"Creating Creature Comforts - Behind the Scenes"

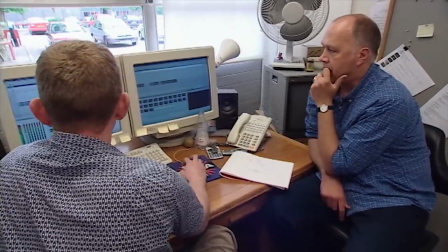300 interviews generate 500 to 600 hours of material to listen to and that's a huge mountain to climb considering there is only one director and
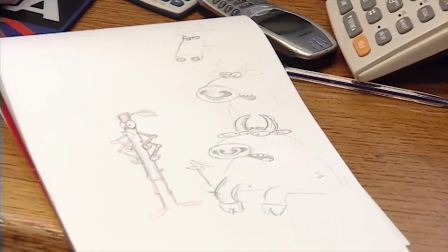then that goes really quite good just the one with skis
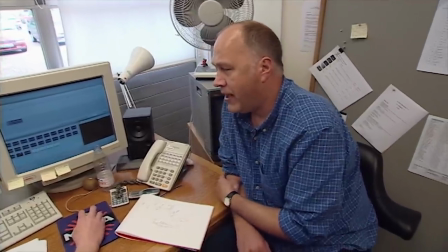or it could be it could be a bat because we haven't had a bat yet the best
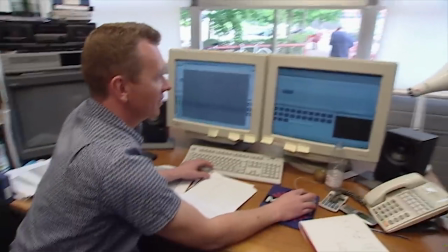voice is quite difficult because you realize that if you've got a really good recording with lots of great juicy lines
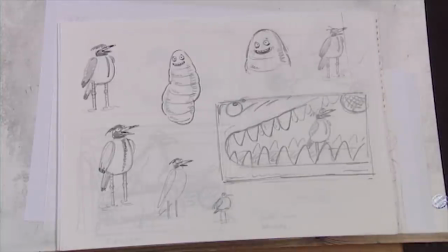in it that they could be several animals so you then have to use the the one that you can kind of use the most or get the most laughs or be the most
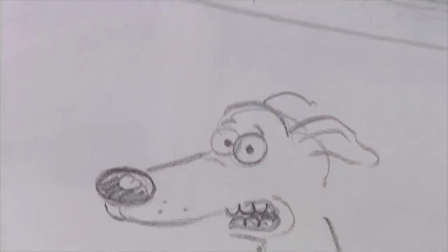appropriate.
Each die I can run, touch wood with...
The greyhound went from being a bee at one stage to a bird, back to a bee again.
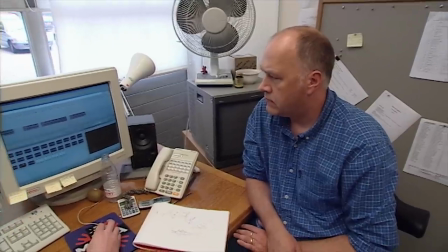It's hard for racing, I don't even like to think about it. I feel it...
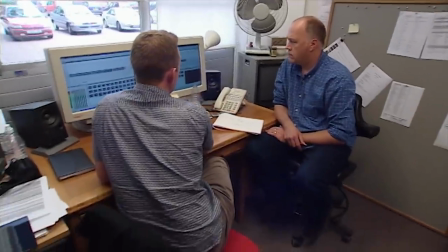He was kind of so labored in the way that he had his interview that every time we got into the meat of his answer, we kind of wanted to stop him.
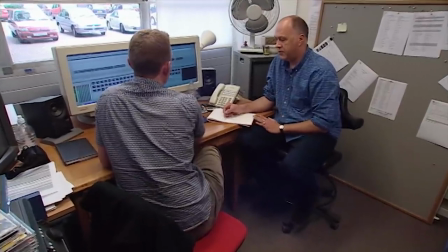and that's where Golly's kind of come up with this idea that he could be this greyhound that never finished his sentence.
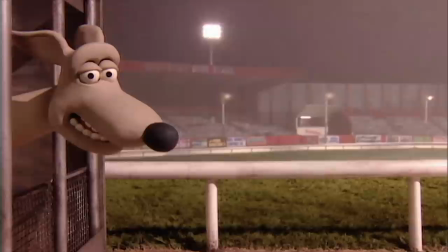I feel that if I've given my best performance and it's a good one, then obviously I get the reward,
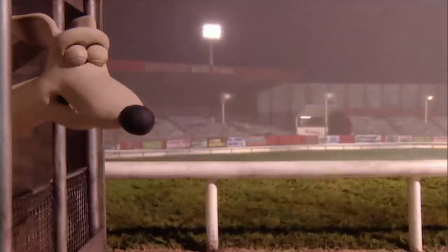the pat on the back, knowing that you've tried to do your best for your coach, they give you the training, the least you can do.
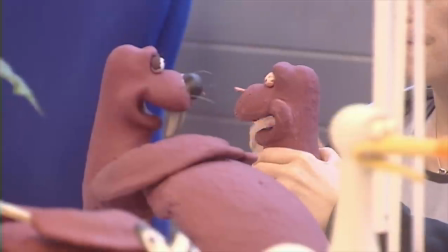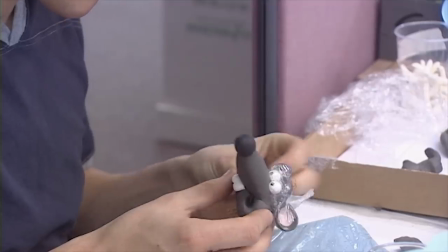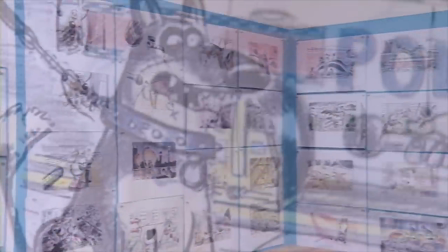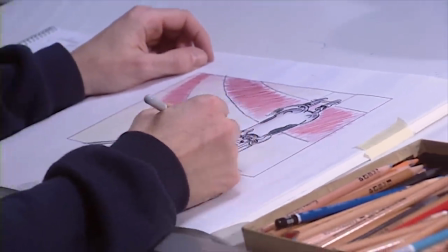You listen to the voice and you've got no idea, pictures come up against the voice.
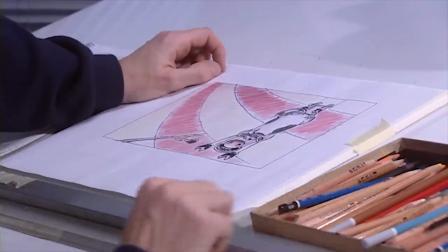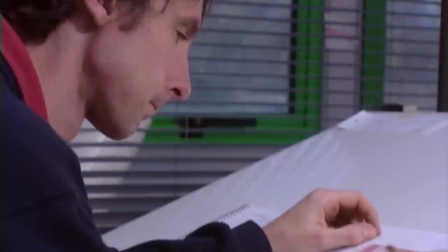Mike is Nick's representative on earth. I trust him a lot.
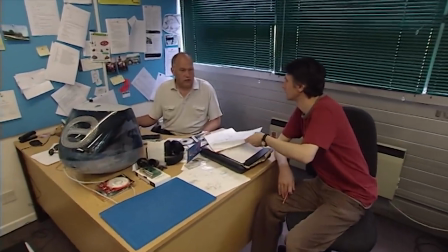He's quite posh, this bird, isn't he? Yes, he is.
I always go home.
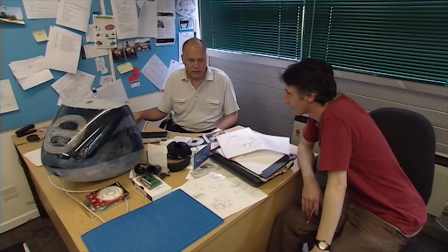You listen to the voice and then you have a few ideas, you sketch it up your sleeves, and the more info I can get to go on, the better,
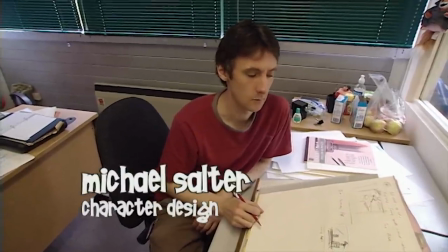and then I sort of get a rough idea and sort of sketch it out.
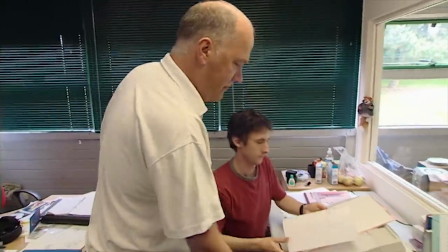Almost a bit like an Aryan ball, like a muscular, a bit very laid back as well, that's the important thing.
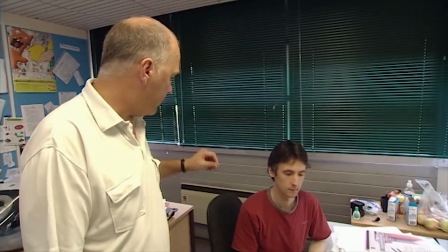Yeah, yeah. and I wanted him to kind of look at the wine while he's talking.
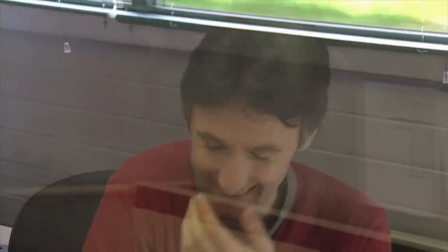And a very sort of elegant barn conversion in the background.
That has to win by Christy, that's all not recently.
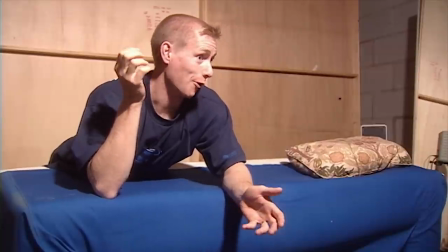While the character's being designed, built, we're also sitting in a room and doing live action video recordings.
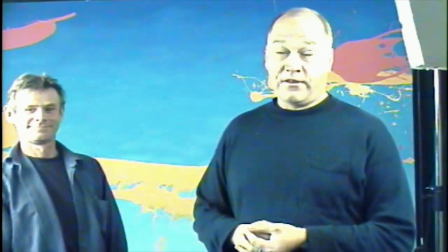I think that was something which I felt a bit bemused by that.
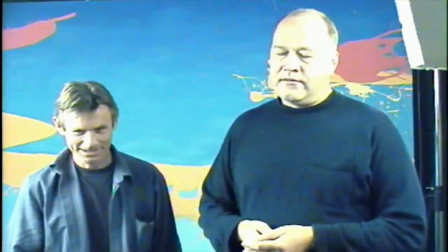Yes. Mainly, I just watched Jeremy Baxman.
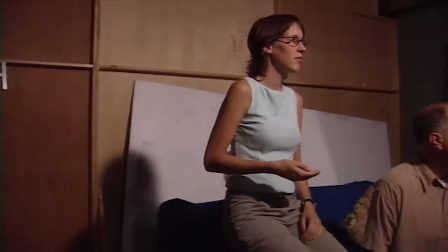You know, dogs have got...
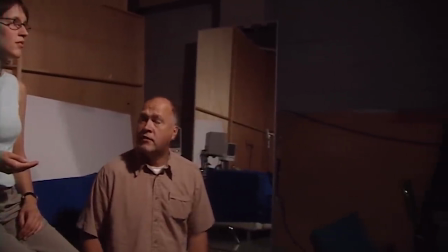Either myself or the animators talking through the line to get the most out of that line, to try and get to that, like I said, the emotional truth behind what's actually being said.
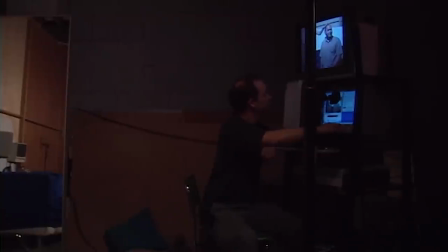You know, is he telling the truth? Is he kind of slightly embarrassed to be asked that question? We try to get to as much depth as we can with each line.
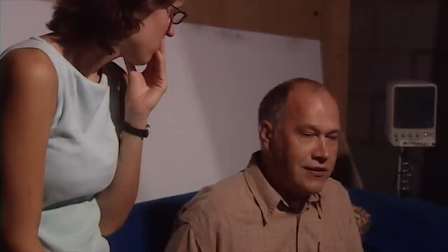Because the dog's appealing to his owner, you know, It's kind of given up, trying to drop in, trying to get the only to react.
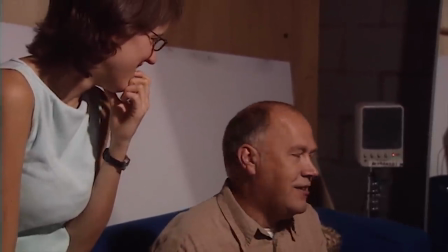Don't, so lots of treats.
And that's the point where we decide how the creature's going to be animated.
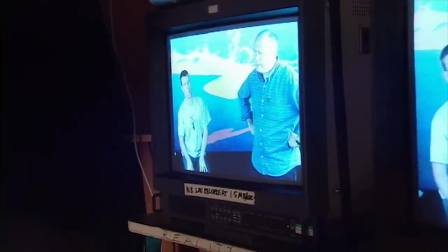It's trying to find that human element in what's being said. That's the bit I enjoy most.
It's like the best thing to do an impression of a stick.
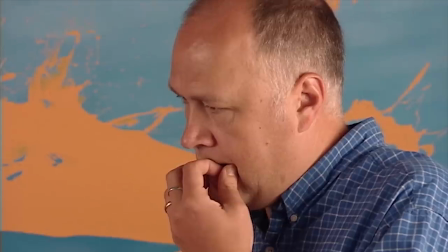Stupid!
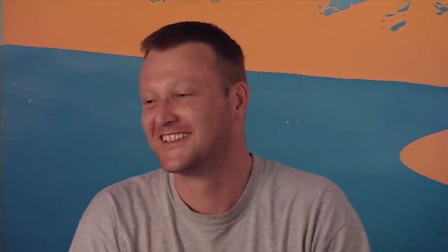Are you happy with that, Colin? Yeah, I'm happy with that. I just realised that the stick insects haven't got a great deal of expression because they're very thin characters,
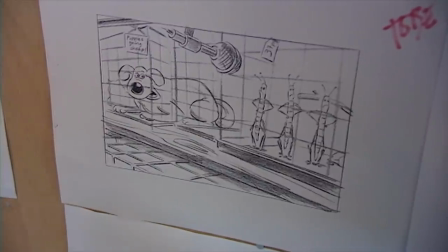two eyes and a little flappy mouth, so I was just wondering about... an eyebrow is very useful normally on a character because you can get a variety of expression, but we can't really do that with these sticks, but we might sort of do some squash and stretch on the eyes.